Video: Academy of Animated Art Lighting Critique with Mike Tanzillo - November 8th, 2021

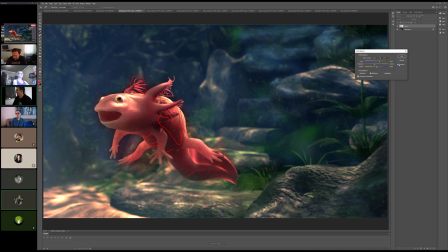2311s
so that's again fix it in comp you can fix yeah i mean push it a little bit but yeah you can fix you can you're going to want to do some tweaking in comp okay sorry that's a terrible answer but yes yes so push it a little bit but but be prepared to
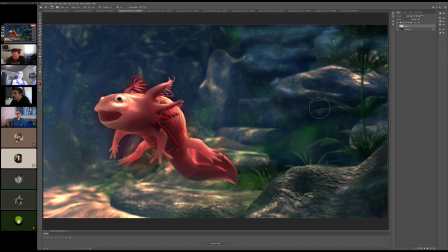2326s
make the final adjustments in the okay gotcha cool thanks but i think that like the depth of field looks really nice i think that the splatter i think the the light shape
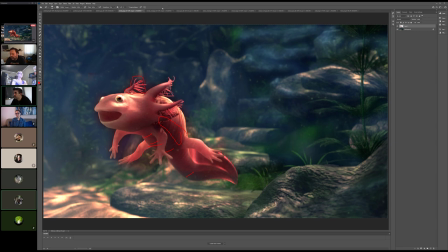2341s
on the background looks really good it's just just color stuff but this is a tricky this is a tricky one so
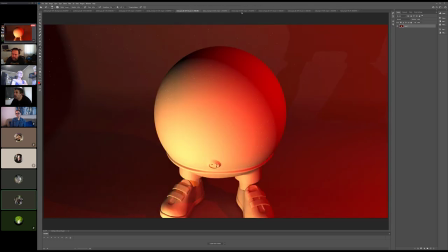2347s
you're doing really well all right cool should i'm sorry just really quick back on that one should there be some sort of shadow
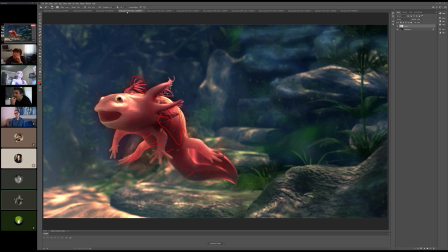2356s
from the oxalotl on the rocks yeah that'll that'll help tie it in a little bit because i think depending on the position yeah try it it's off screen right now yeah but like having having that kind of down here i think would would be beneficial That's a good point.
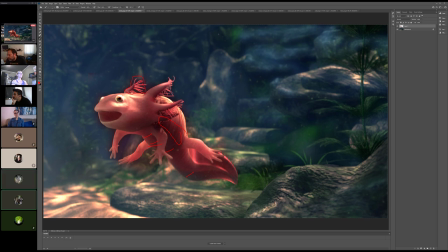2375s
It's kind of tied together. I was also just wondering why there's sort of this dark halo around the character. It's kind of hard to notice. But once you see it, it's like around the axolotl's face there.
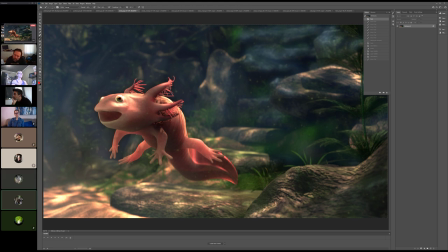2390s
Oh, that might be from my comp. I was adding in all the volumetric. And then I also got fog in there, too. Yeah. Some matte edges. I should probably separate the layers, probably.
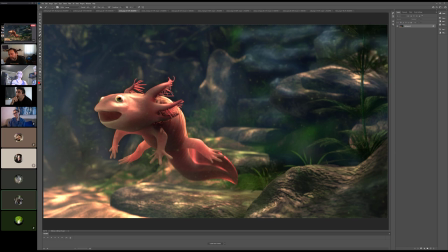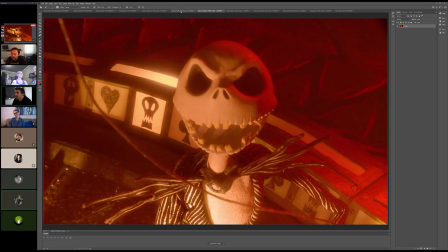2414s
All right, meanwhile, let's hop in here. So we've got, is this Nightmare Before Christmas, I assume? Yep. Yeah. One of my favorite movies. Yeah. Oh, by the way, I didn't know Danny Elfman wrote the soundtrack for Epic. Yeah, yeah, yeah, yeah.
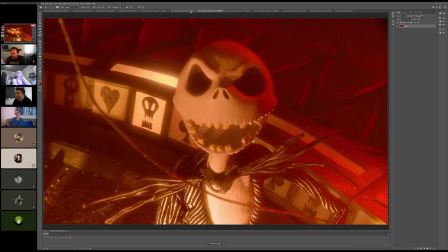2434s
He was on it. Yeah, that was a pretty big gift for us. We were excited about that one. All right. So the biggest thing, and I think, I think, I think this was mentioned in the channel was just the softness of the shadows.
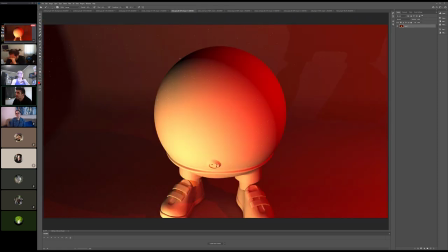2448s
I think it's just a matter of increasing the light radius and kind of, cause we're seeing, especially back here, um,
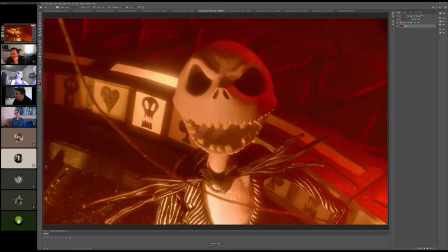2455s
we're, we're not seeing that kind of like hard shadow feeling. Like you can see a shadow here. It's pretty soft.
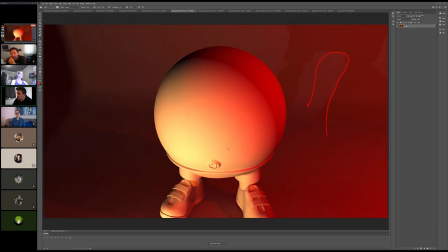2460s
I think increasing that radius will, will, will cause, will, um, allow that to kind of soften a little bit. We've got to kind of over here, but like on some of these as well, it'll, it also helps when you have an interior scene like this with multiple lights coming in from multiple directions, because what can happen is it kind of ends up looking like stage lighting or like theatrical lighting with just like really sharp
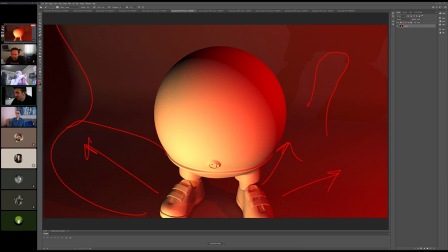2481s
or like a sports team or something. Just like a lot of sharp shadows going in multiple directions. So by increasing that radius, you can kind of soften that down. This is a very difficult thing to tackle with a perfect sphere like this.
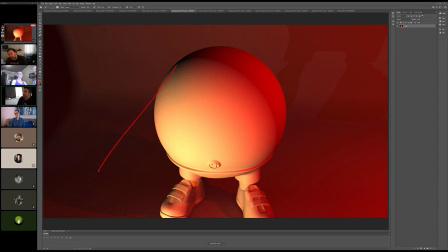2500s
Um, because this kind of comes in with a spotlight or some light kind of coming in from one direction. And it always seems to hit on this edge. I think in, I think it's in the, it might be in the character lighting class. I forget where I specifically talk about the key wrap. So if it isn't a character lighting, don't fret about it.
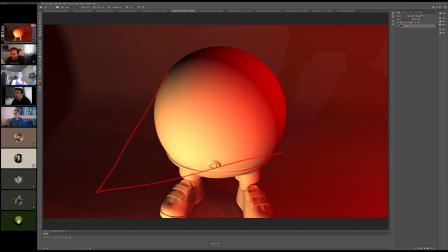2516s
Uh, but basically the idea is you'll have a spotlight here that creates the majority of this. And then what you want to do is you want to create a second spotlight. That's a little bit off to the side, uh, a little bit of a bigger radius, much less intensity. and what that does is it helps ease that transition of that.
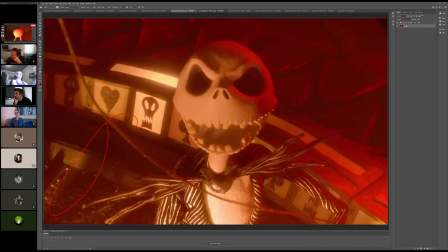2534s
In terms of color,
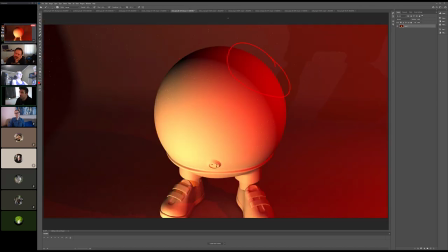2539s
I think the colors are feeling pretty good. The red might be a little bit saturated, but I think you're in the right mind space with the color there. Can you hear me? I can hear you now, yeah. Okay, cool. Yeah, I was struggling because after a while, I couldn't even tell. What am I looking at?